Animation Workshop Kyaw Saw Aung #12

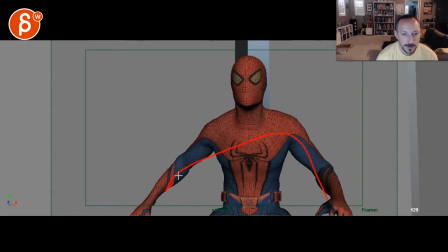It's a bit fast in how it stops and then how soft the residual action there is. I just see a big contrast of a lot of speed suddenly stopping and then this move being pretty even,
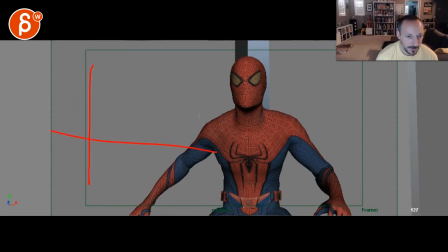meaning in a graph editor, if I would just generally show this, it would be fast and suddenly slower, but very linear in terms of timing versus it kind of ease in, or maybe might go up and then go down a bit with a little bit of a settle in his arms, just a bit more complexity there,
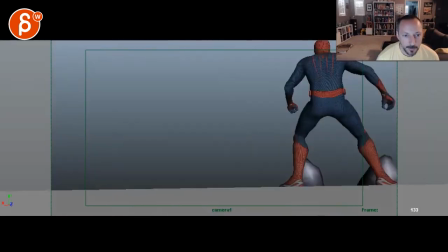I think would be cool. Venom, I animated all of his rotations, XYZs, I animated Spider-Man's hands and body a bit while he is staring at Venom. All right.
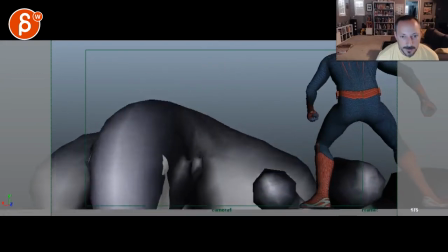Yeah, that's there. Sorry, there's not enough.
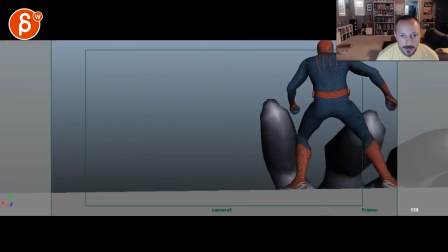I see hands here, and I see a dropping in his shoulders and arms, even though they're both kind of doing it at the same time. Again, this feels like it.
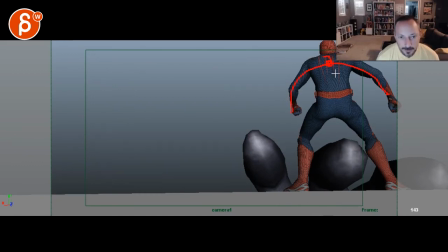This is one big piece just moving down. It doesn't feel broken up enough. And the thing is, you have a ginormous hands coming here. This could even have a little bit of camera shakes. If he's in this pose, he will go,
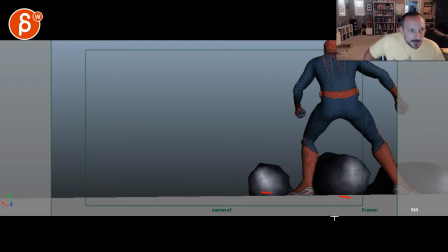maybe take a little step back or just kind of go back, bring one arm forward, one arm back,
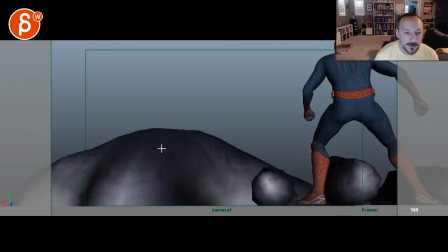kind of just change and then brace for impact. Then this goes up here.
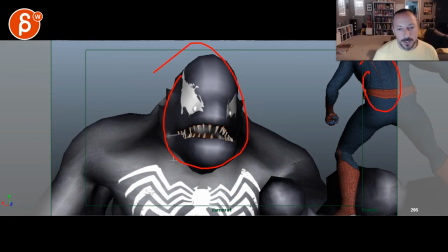Then again, could have a subtle change. I would say a bigger change. Subtle maybe in the root, but something bigger in this area where maybe now it's a bit of a step back or leaning forward and maybe a readjustment in the wrist going, getting ready. Like he's ready to fight. This is a ginormous thing in front of him. So I think this could still be pushed.
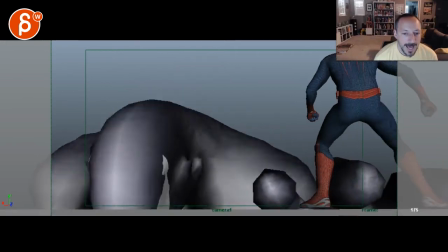And then Venom, as he goes up, I think once you have done this,
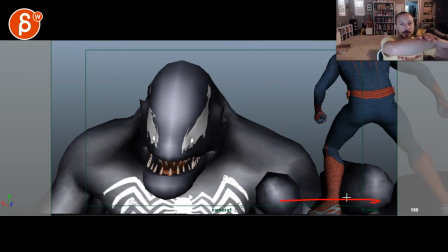going up here, this feels like, well, this hand is just kind of on here and then nothing versus... Where's my hand here? Your hand would do this, and then as he goes up, it would be... It's the hand is up and tightening and then pulling himself up. So you want more grip here, more force.
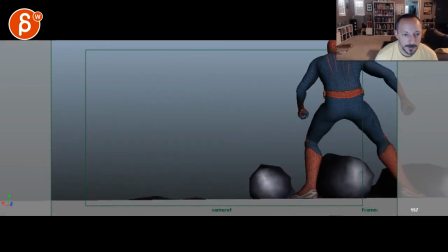And then as he gets up...
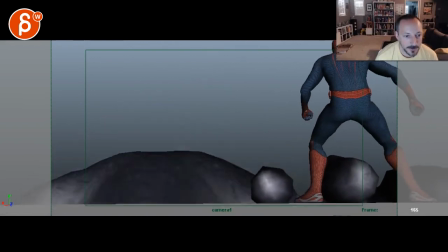Still feels a bit soft there.
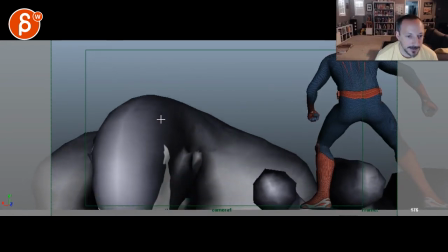This feels like it goes up in one axis. Stops, goes in this axis here.
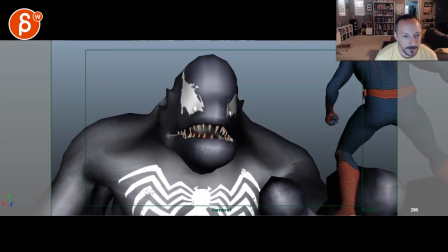Now there's a bit more complexity there. And now a bit kind of just one axis forward in the chest while the head does one in Y's.
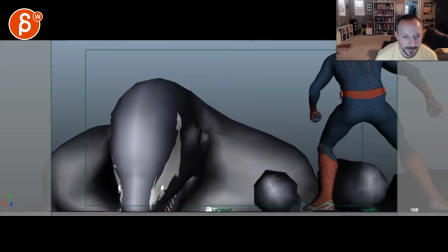It's a bit more complex, but it still feels a bit simple.
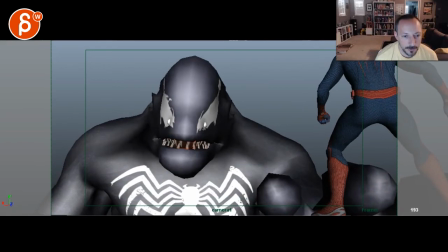And you have to look at, is he holding on to something or is he standing, right?
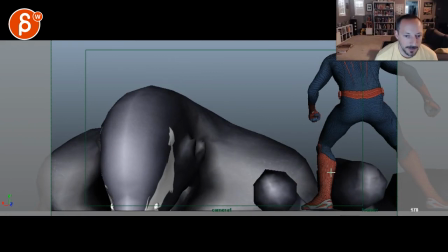So if he's holding on just to that building, you would definitely have a grip here, another arm,
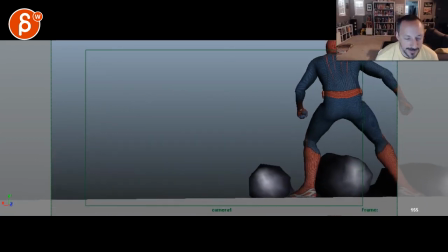so maybe just to simplify it, he's just down and standing up, holding on to this still,
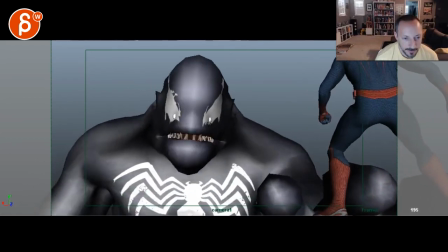but standing up.
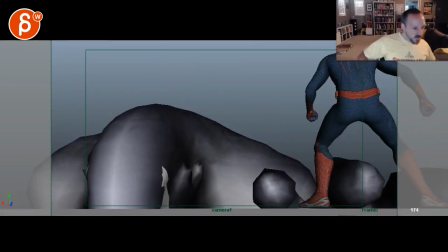So you can still play in terms of you know, like something where he rolls up and then shoulders down, a bit of a sidestep. And that's small. It doesn't have to be like as you move it away from the camera, but still a bit more complex.
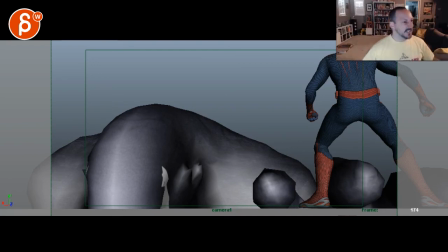And then shouldered and then the head going something a bit more threatening.
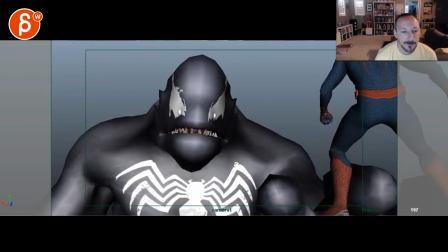And right now it just feels more like he feels very tired.
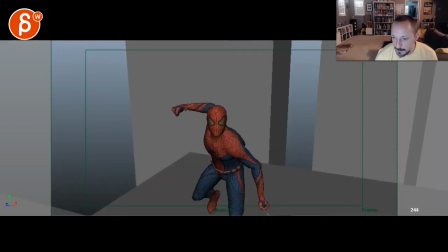These guys here, I made him run and punch Venom at the end. This one still feels a bit funky, hate to say it, but his steps are very fast. Blip, blip, blip. In terms of, not saying that he can't take small and quick steps, right?
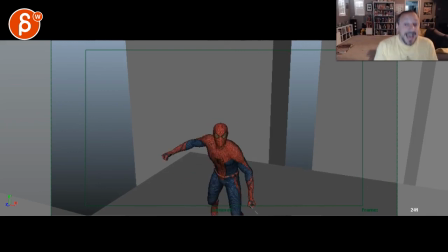But in terms of superhero, he just feels like very quick, like it feels a bit kid-like. So you could have, and even that net shooting out feels just a bit casual. And then that's it.